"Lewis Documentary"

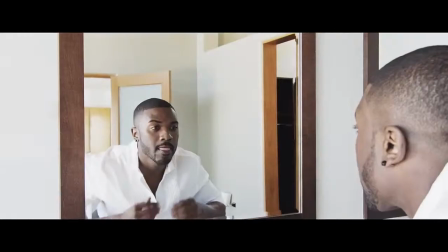Making a video will give them more recognition and a chance to appeal to a wider range of audiences.
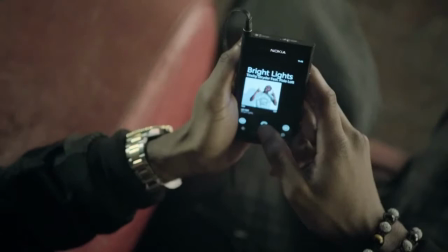Finally, opportunities for synergy are more open and are at an increased chance of happening if a music video is being brought out.
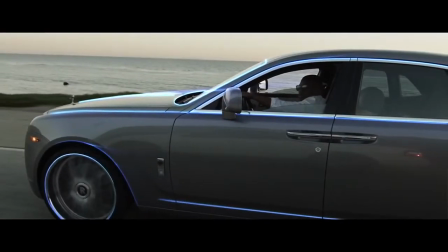Receiving benefits such as free products from other institutions / businesses and also having their own video promoted are two things that can come out the use of synergy.
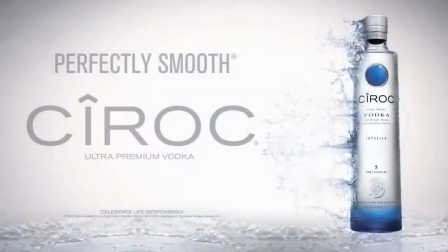The artist could represent themselves as an enigma, which brings a mystical feel to them and makes them appear different to other artists.
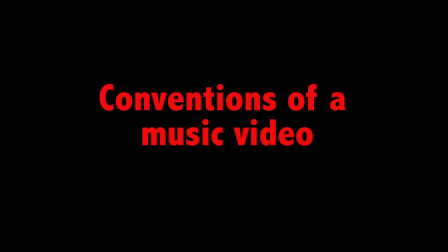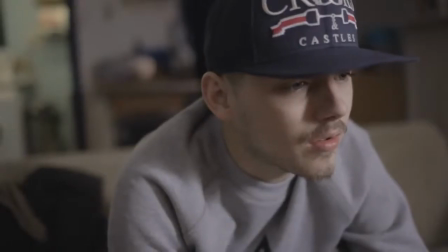The first convention is the artist will usually appear in the video.
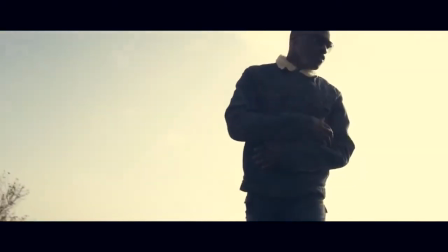This convention will be used to mainly show the viewer who the song is by. It gives an image of who the song is sung by, and a type of identity will also be shown.
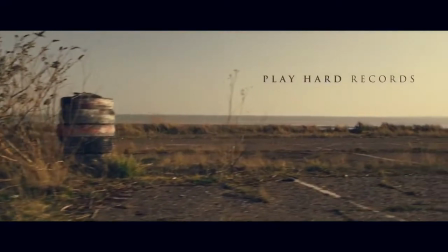They might want to be perceived in a certain way. The second convention I'm going to talk about is the song will be the soundtrack to the whole video.
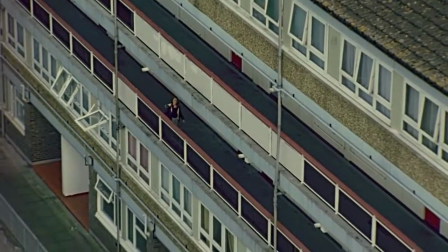It will start and end when the music starts and ends. This might be used in a video because the artist wants to fill the whole video with the song so it can have a lasting effect on the viewer.
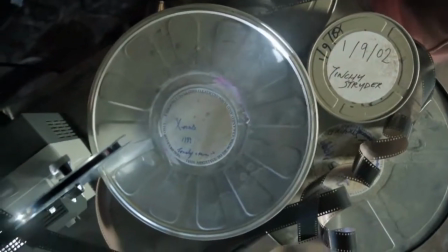It will also let the whole video music flow without any unnecessary pauses or stoppages. The third convention is the artist will usually lip sync along with the lyrics.
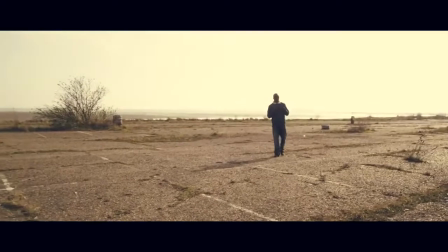This convention would be used to make a realistic feel within the video. If the artist doesn't lip sync, then the video will look quite weird and wouldn't flow or gel together.
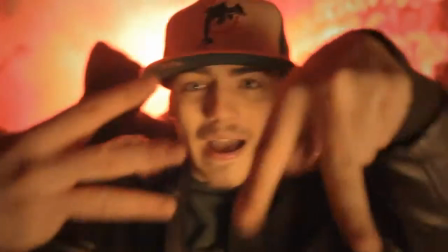Making the video realistic is key if you want the viewer to be engaged and feel as though you can relate to it. The fourth convention is the artist will perform throughout the video, dancing, playing instruments or gesturing.
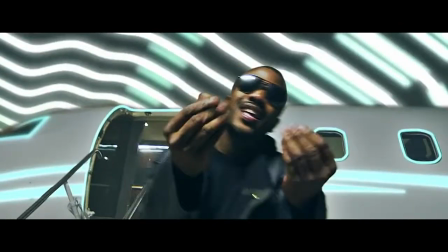The artist has used this convention to keep the video interesting and different. It makes sure something is always happening during the video, which is very important if you want the viewer to keep watching and feel engaged.
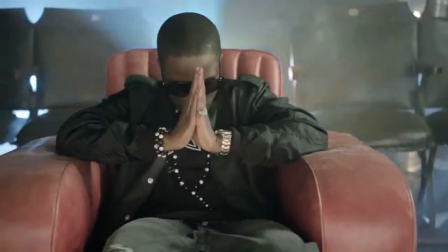It can also give the artist a chance to express themselves through the performing.
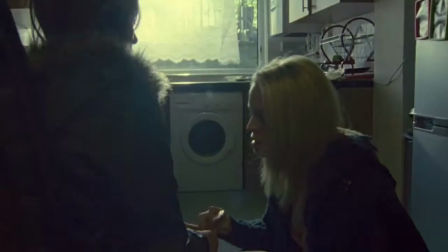The fifth convention I'll be discussing is the video will usually have 3 or more different locations, which may change with each verse/chorus. This is important to have in a music video because it brings variety and a visual change for the viewer to look at.
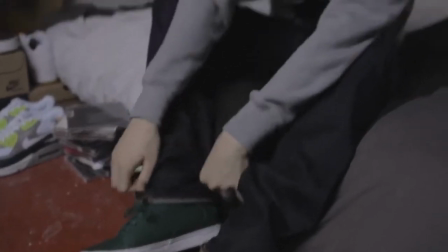It keeps the video interesting and engaging for the person viewing it. The sixth convention is the costumes will match the locations and will often change when they change.
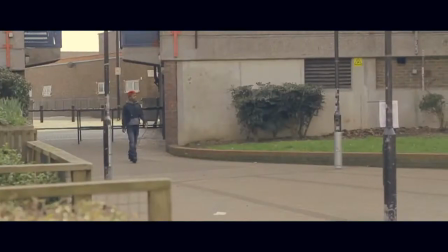This is also a key thing if the artist wants to appeal and keep within the theme of the different locations.
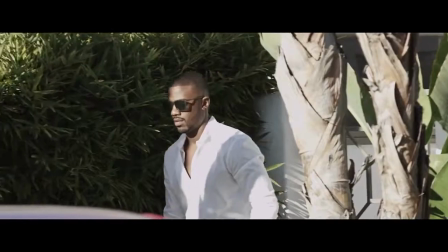It makes the video look more professional and have a good visual appeal to it. The seventh convention I'm going to talk about is there will usually be sections of the video that are filmed in a studio, most often the performance parts.
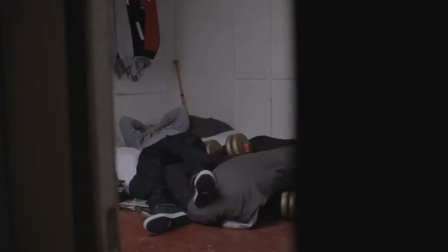This gives the artist a chance to show particular parts of the video in a more professional and clear way. It can also give the artist an open space to perform in, e.g. dancing.
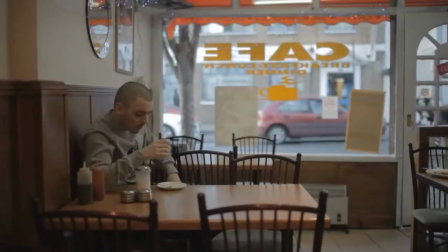The eighth convention is the video will usually contain some kind of narrative, often intercut with performance shots.
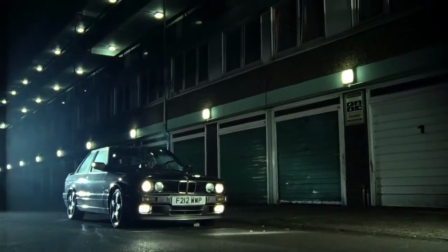This is effective as it gives an alternate thing for the viewer to watch and engage/relate to.
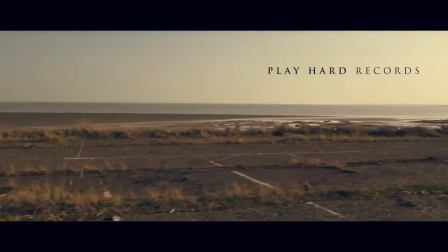The ninth convention is the video will contain a range of camera movements to create a dynamic look. Most often tracks, cranes and whip pans are used.
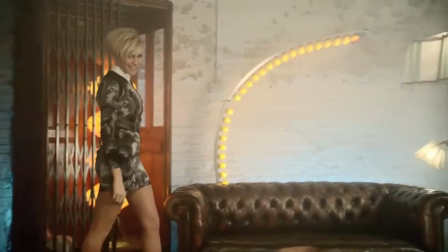These are used in a music video to offer variety and a different visual angle for the viewer to look at. They are also used to create an effect that represents the person the camera is on.
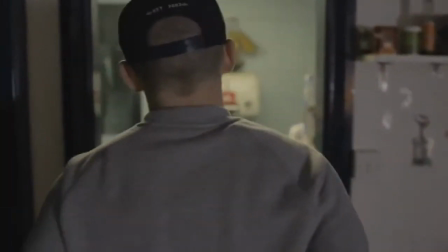For example, if the camera is looking up at the person, then it gives them a dominant look/presence.
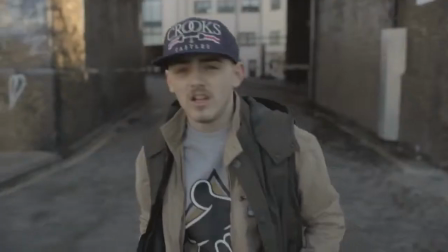The 10th consists of the video we use mostly close-ups for lip sync, mid-long shots for performance, and extreme close-ups for cutaways.
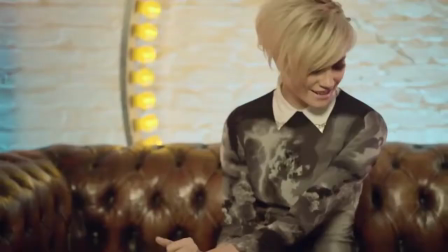This is used to show different types of visual shots that will each give a variety of effects.
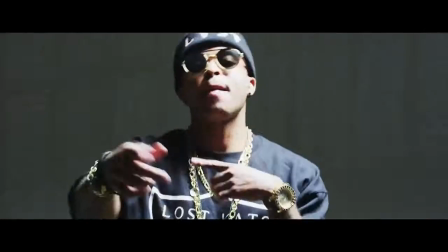It also gives the viewer a clear view of what is happening / what the artist wants you to see.
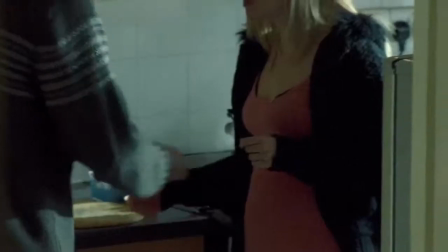For example, a close-up wouldn't be used when someone is dancing, as the viewer wouldn't be able to see the whole of their body performing.
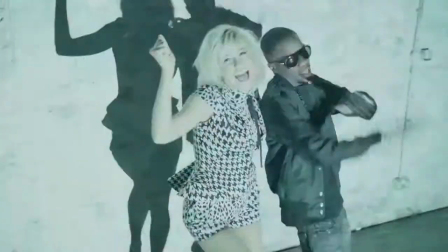The 11th convention is the video may often use high angles to create a vulnerable or sexy look, or low angles to create a dominant or powerful look.
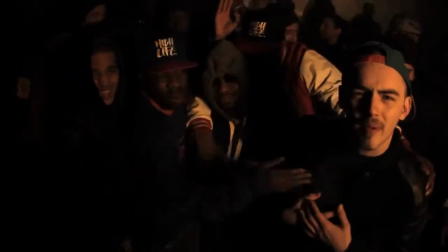These will be used for the viewer to perceive a personality or character of someone in the video.
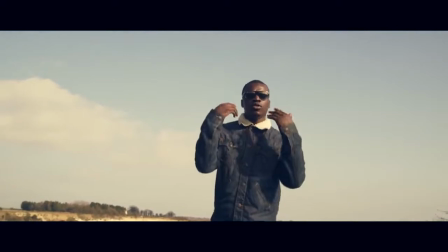The 12th convention consists of there will be a wide range of different shot types / angles in each location to allow for dynamic and non-repetitive editing.
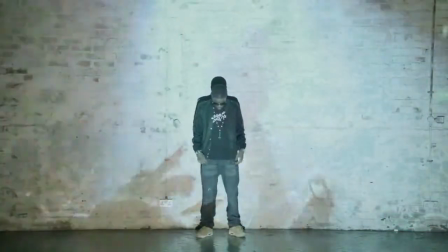This keeps the video interesting and engaging as it prevents the same visual effect being shown over and over again.
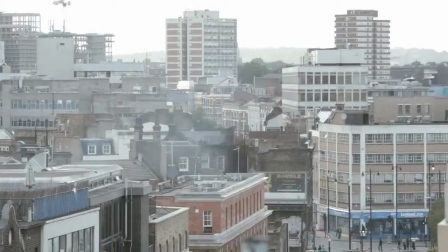It brings variety and could be used to show a certain aspect / view within the video.
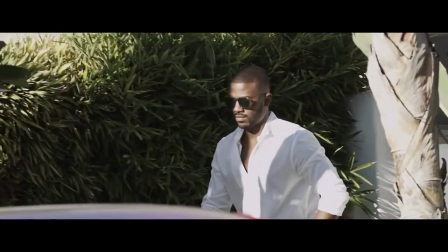The 13th convention I'll be discussing is the editing will cut to the beat and will be montage editing.
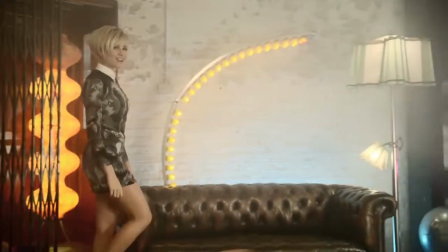This effect will be used to make the video seem smoother and slicker against the beat of the song. It also shows the viewer a more variety of things to watch in a short period of time.
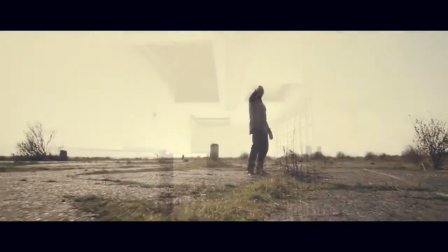This then keeps their brain engaged to the picture, which keeps them watching.